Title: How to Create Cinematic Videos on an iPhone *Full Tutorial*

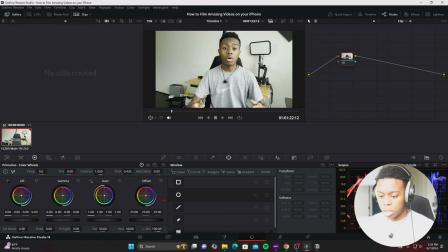473s
We're going to go over the color wheels. now if you're new to DaVinci Resolve basically the lift is your shadows the gamma is your mid tones the gain is your highlights and the offset is just your exposure so what I'm going to do here I have a node up here so I'm just
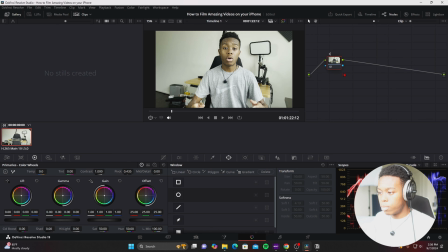491s
going to click on node label and I'm going to label the node shadows and highlights so we're just going to adjust the lift and the gain which are basically the shadows and the highlights respectively.
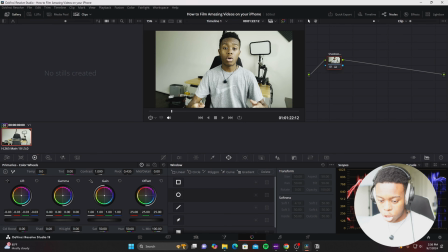505s
So here at lift, I'm just going to lower, lower the shadows a little bit, increase the highlights or the gain. Some get something that looks kind of, I don't know, like kind of cinematic, get that like, you know, like that moody type of shadow, I guess you could say.
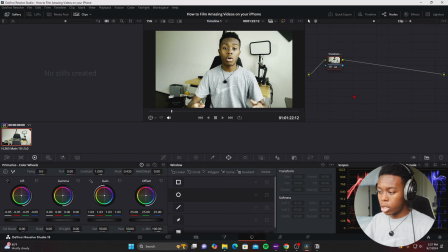525s
And then if my image ended up being, you know, overexposed, we could just create a new node corrector add node corrector and then node label um title this exposure
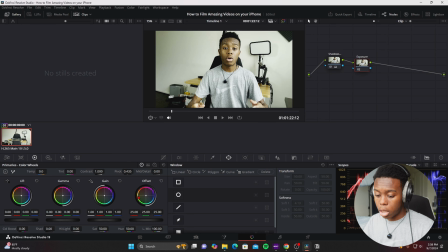540s
right and so what we're gonna do here is go to the offset um color panel here and we could just you know if it's overexposed we could lower it some I think it might have been a little overexposed here I don't know could play it back actually I
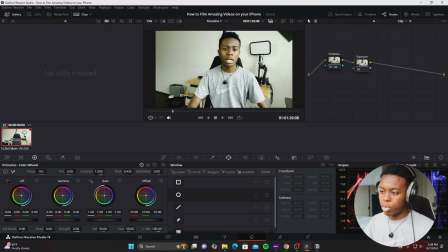558s
think I'll just reset it you know I think the exposure was okay in this shot we've adjusted the shadows and it's nice to kind of split this up and do like things on separate nodes so do your shadows and highlights on one node and then do you know your exposure on another node and then you know adding
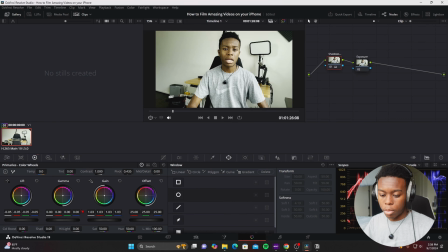576s
a lut on another node which we're gonna do that as well um so after you know you have your shadows your highlights everything on your iPhone you can also adjust the contrast so I'm going to add a new node click corrector I'm going to label the node
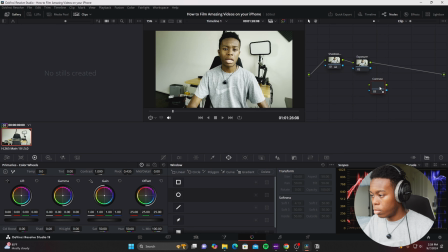594s
contrast and I'm going to put it on this timeline so now we have three nodes I could lower the contrast you know I think that looks a little like you know like pale you know there's not a lot of you know color you know vibrance in it I think the contrast is actually
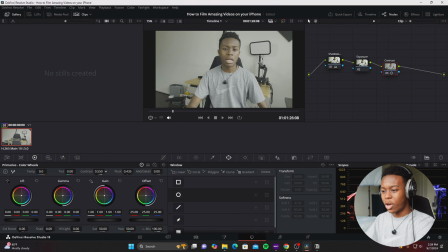613s
okay you know as you can see if we lower it all the color it gets very you know bland I guess you could say and if we make it higher
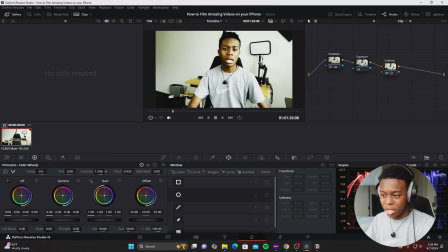621s
you know it gets really starts to look really weird at least you know that looks pretty weird to me I'm just gonna you know try to find something nice we could lower the contrast a little bit you know I think this actually you know looks decent or you know if you want to you could keep it the same. As for the white balance I set it properly at 5600 Kelvin so we're good.